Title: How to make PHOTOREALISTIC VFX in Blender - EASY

Some are paid, but a lot of free models.
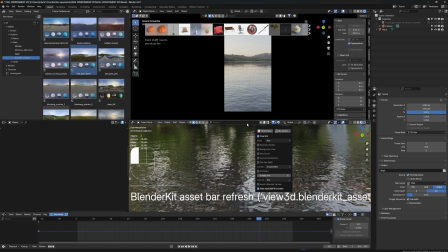(8:15)
And now I can just, when I go here on this button, free, now when I just type in dirt,
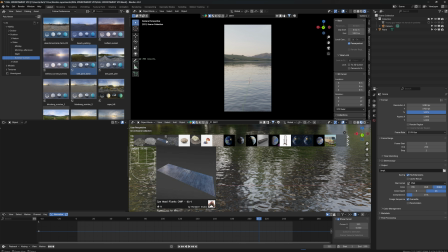(8:26)
I have lots of cool photo scanned items or real models I can use for my 3D scene,
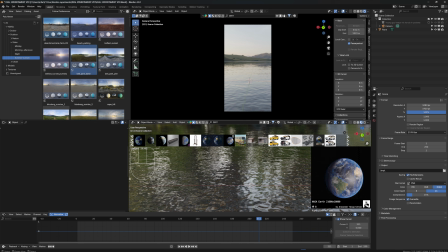(8:34)
and just drag and drop them in there. But what I actually want is like land.
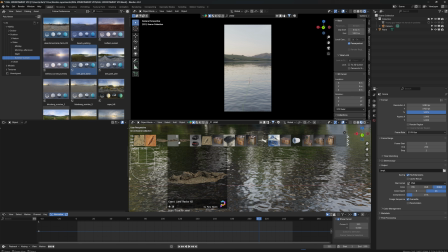(8:40)
So those are cool. It's basically like a coastland rocks.
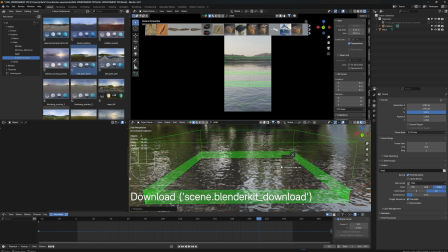(8:44)
So I'm just gonna add this into my scene, just drag and drop, which is a very cool fast solution if you don't want to model things yourself.
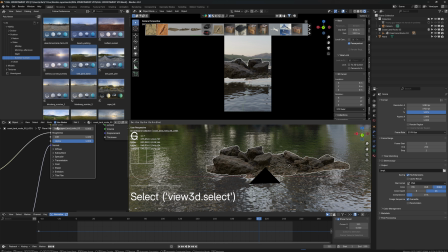(8:52)
And those are 3D scans, so they should look photoreal. So I'm just gonna bring them a little closer to the camera, so I have a little bit of foreground elements. I can bring the other one somewhere in the background and rotate them.
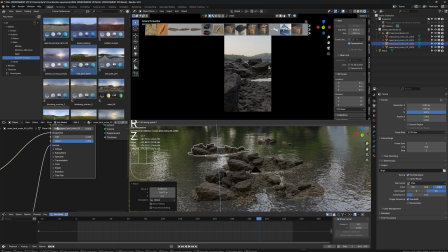(9:07)
I can rotate them with R, Z, and now I just rotate them amongst that axis. So just scatter them around a little so it looks real.
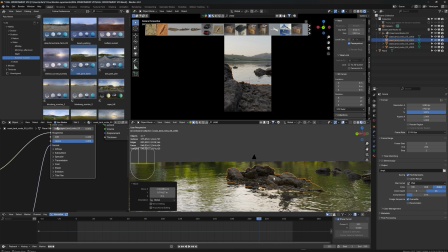(9:20)
That looks already way better. Just have to take a look how high my camera is, because I want it to be like somewhat,
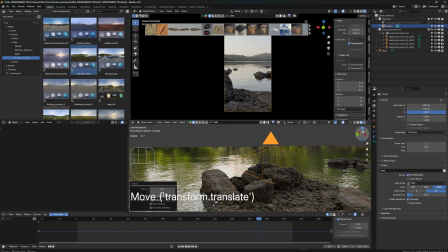(9:29)
not necessarily on eye level, but somewhere around there. So when I hit N and go under my item, I can see that my camera is 1.5 meters above the water right now, which is fine with me.
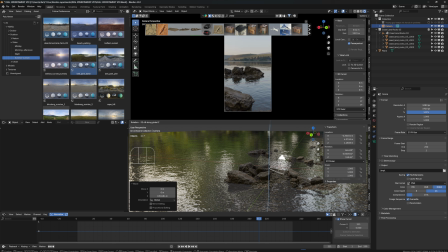(9:46)
So when I rotate my camera around, I can see I can really look around. So I could basically start my animation from here and go until like here. But first we need to see what are we actually gonna do. and I think a spaceship,
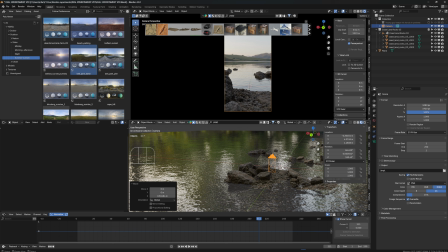(10:01)
something like a spaceship hovering over the water would be pretty cool. So let's see what Blender Kit has for us. Spaceship. I like this one. Let's use this one.
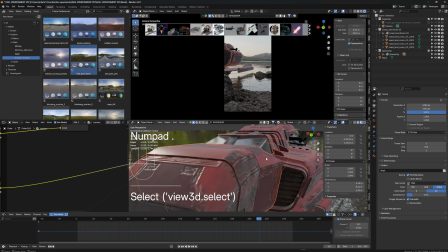(10:13)
Now, very often when you import your models and then you just want to move this or animate this,
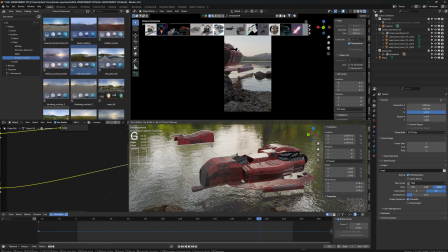(10:20)
you just click on it and hit G to move it, but you see I just grabbed one of the parts, but I actually want to move this entire thing. Right click to not move it actually. So very often or almost always those objects come with a null object or with an empty.
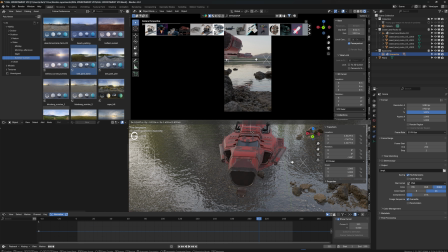(10:39)
It's called an empty in Blender. When I move this, I move this entire model.
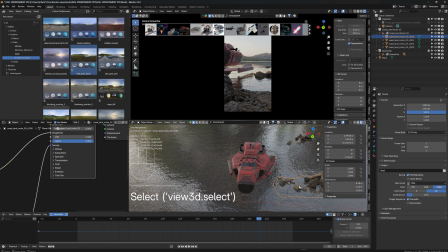(10:45)
Like the 3D scans, usually they don't have a null object or an empty rather, but models, if they're like modeled properly, those usually have a empty. So when I move the empty like somewhere here, then obviously I move this entire thing around.
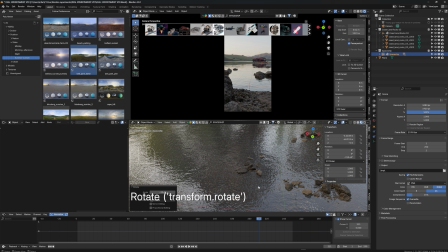(11:04)
So now I just have to figure out what kind of animation do I want to do, and I think I'm just gonna have it fly by.
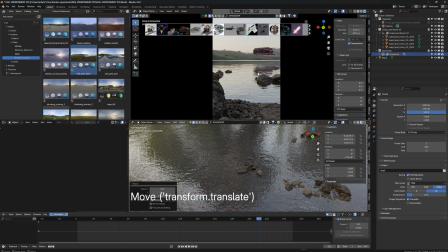(11:11)
So I definitely want to get the reflections in the water of it because it looks very real.
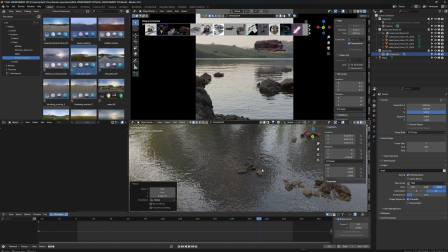(11:17)
So what I'm gonna do is I am gonna hit dot on my numpad.
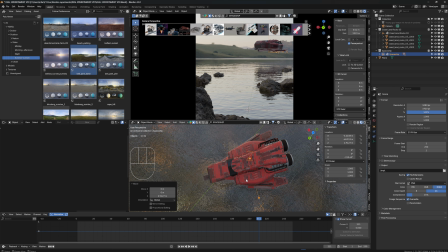(11:21)
So I'm just gonna skip to my spaceship here, hit 7, and now I'm just gonna zoom out. And now when I hit G and Y, I could animate it like this, but actually when I click on global, local,
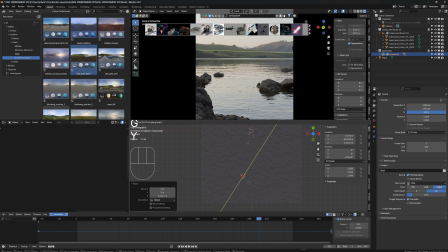(11:39)
and GY, now it actually, when it animates or it moves it on its local y-axis, so it's just going to go straight, which is awesome. So I'm just going to have it here on the very end. We don't see it in the camera right now, but it's on the very far back,
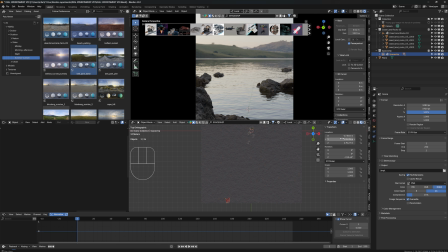(11:57)
going to the very first frame, and still my spaceship selected. Animate or make a keyframe, hover over location, hit I. I'm gonna go on the very last frame, and now I move this with G, Y, have it past the camera.
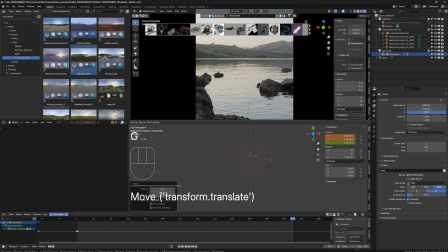(12:17)
Let's move it till the very end of my little water.